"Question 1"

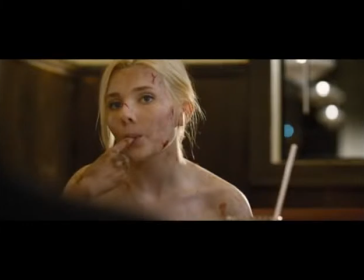(8:15)
In the trailer for The Final Girl, the girl at the end who plays the final girl is covered in dirt and cuts. This shows the audience that something has happened to her and could give away the location of where she was injured. Dirt could be found in the woods, and the woods is a typical setting for horror movies.
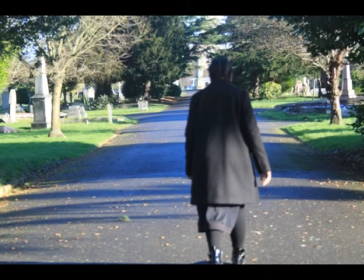(8:30)
The victim usually dressed in casual outfits so that it looks as if they're normal in society. This is how the villain and victim could be told apart, and their personalities can be shown.
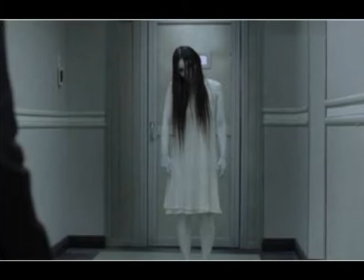(8:39)
The costume was inspired from the costume worn by the girl in The Grudge and also the costume worn by Jennifer in Jennifer's Body.
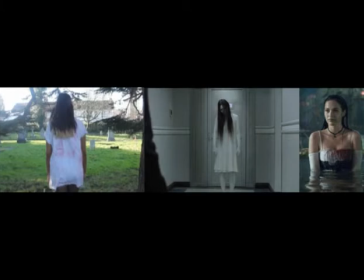(8:45)
This was the costume for the villain. The Grudge describes the curse which linked in with the narrative of my own trailer. Dawn and the females from the other horror movies I've mentioned all have long hair, which makes it easier for them to conceal their face with their hair to appear more scary.
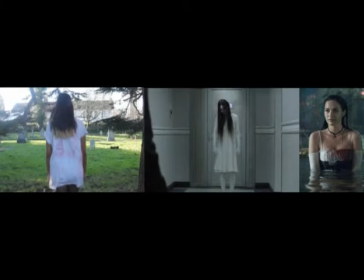(9:00)
We used the colour from the costume and also the length of the costumes. They all reached above the knee. The costume in Jennifer's Body had blood covered in it, which is similar to the costume that Dawn wore as well.
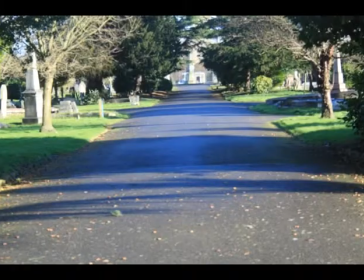(9:11)
Settings. We filmed in a graveyard as part of one of the locations for the trailer.
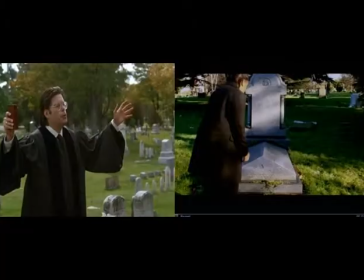(9:16)
Graveyards appear in some horror trailers. I took inspiration from the trailer for Pet Sematary, which includes a priest being at the graveyard. Instead of a priest, I have developed it and chosen to use the victim as being in the graveyard,
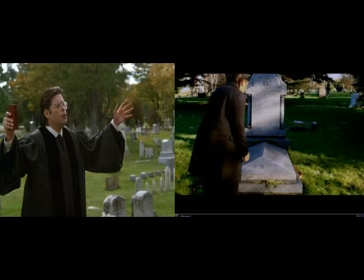(9:31)
so that I could show her picking something from the grave. It shows the twisted side of the victim. Nighttime settings appear in the trailer in one scene where Dawn is standing looking directly at the camera.
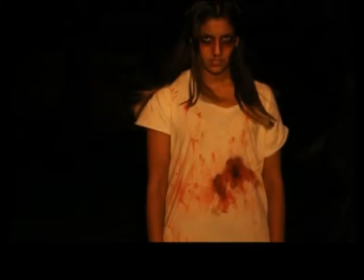(9:39)
In horror movies, nighttime settings are a typical setting that appears. It brings more darkness and mystery.
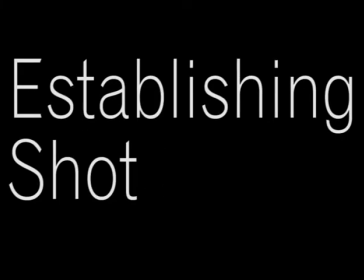(9:44)
The camera. Established a shot is used at the beginning of the trailer.
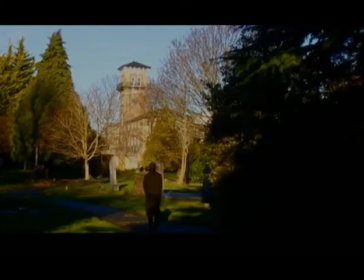(9:49)
The victim is normally the first person you see, so that the audience can gain insight into their life. You'll see them doing normal activities before the conflict begins. Drag Me to Hell trailer inspired my first establishing shot.
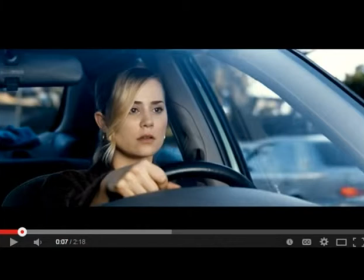(9:59)
The victim is shown first, which is how my victim is shown.
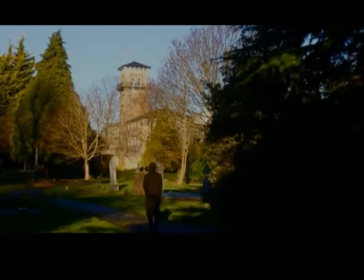(10:04)
Although she's in a location that she typically wouldn't be in, she's still shown first, which makes audience know she's an important character.
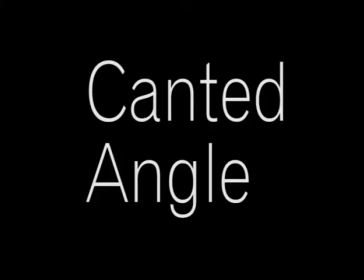(10:10)
Canted angle was used to show disorientation. The canted angle shot came when the Bible and candles were shown.
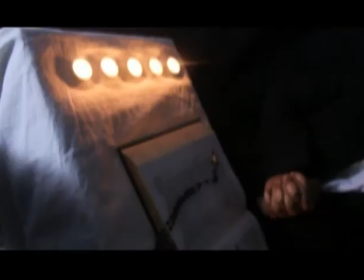(10:16)
This shows how the victim is in a sticky situation that she can't get out of, and religion and faith may not be able to save her.
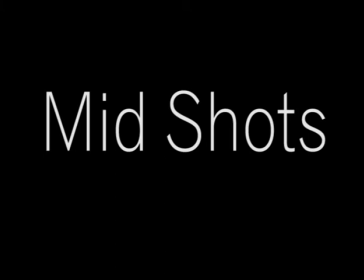(10:21)
Mid shots are typically used to show the action in the trailer. The audience can see the surroundings and also the character in the shot. The location is important in a horror movie, as typically horror films are situated in woods or isolated places where the victim can't escape.
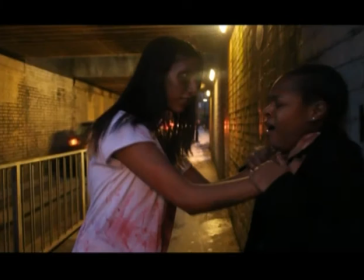(10:33)
The image I've chosen shows the lack of care from the villain. She's shunned her victim out in the open and doesn't care who sees. A high angle was used to show the villain in bed with the victim.
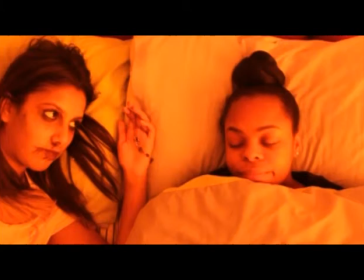(10:47)
The villain had the necklace in her hand, which emphasizes that the necklace is the thing that has brought so much chaos to Riley's life.
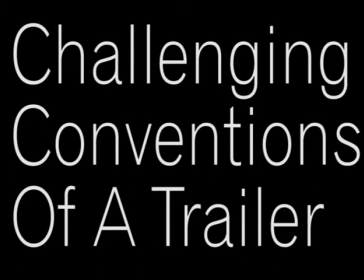(10:53)
How my trailer challenged conventions of a trailer. Well, the villain's face is shown.
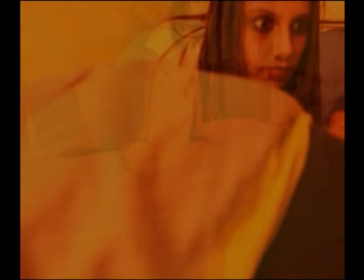(10:59)
In most trailers, the identity of the villain remains hidden, and they aren't really shown at all unless it's a shadow.
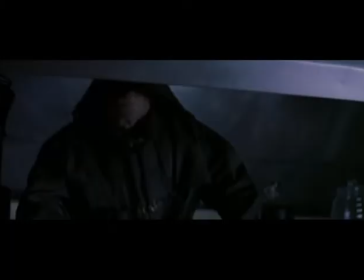(11:05)
In the trailer for I Still Know What You Did Last Summer, there's only ever a black figure shown to keep the identity a secret from viewers.
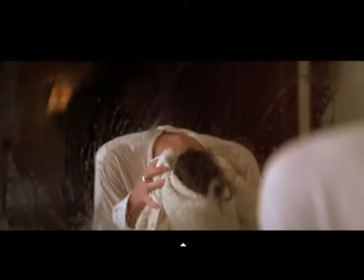(11:11)
Shadows are used to create suspense and make the audience aware that someone is there, but they aren't going to be revealed. Shadows are better for horror films to create more mystery.
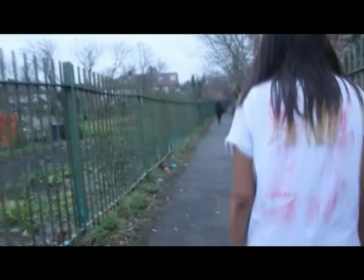(11:19)
For the first half of the trailer, we conform to the conventions of a horror trailer by keeping the villain's face somewhat covered and only showing her costume and quick cuts of her face. The costume was shown to give off that ghosty feel, as ghosts typically wear white.
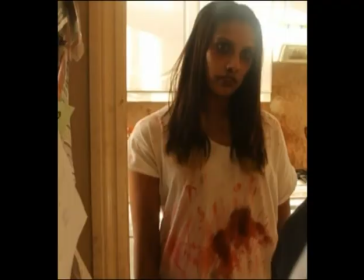(11:36)
We revealed her face, which isn't typical in a horror trailer.
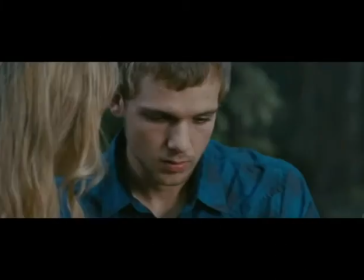(11:39)
In the trailer for House at the End of the Street, the villain is shown, but it's not evident just from the trailer that he's the villain.
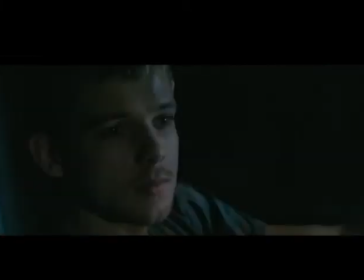(11:47)
As I've watched the movie, I know he's the villain, but the trailer doesn't give that much away. It makes it seem as if the villain is a little girl, but the whole story is not put out there.
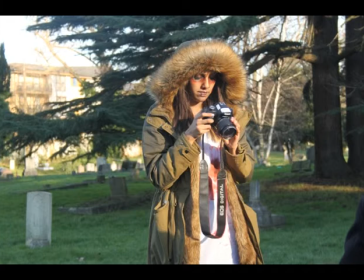(11:55)
We showed her face because we wanted to show the use of props. The props such as the fake blood we used on the villain's face to try to make her look dead.
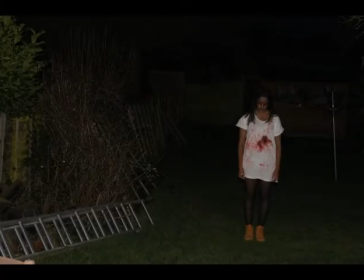(12:01)
Horror trailers typically have a lot of nighttime scenes, whereas my trailer only has a small scene, which is set in the nighttime.
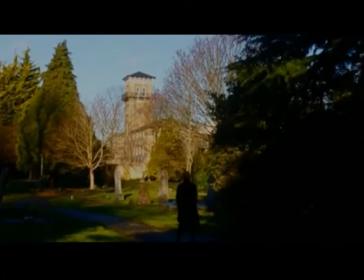(12:08)
To make some scenes darker to make it look like it was set in the nighttime, we had to change the brightness and contrast during the editing process.
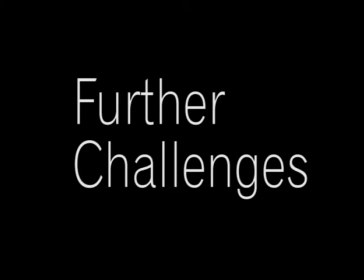(12:15)
Also challenging a trailer, we didn't put in the BBF screen or production company logo.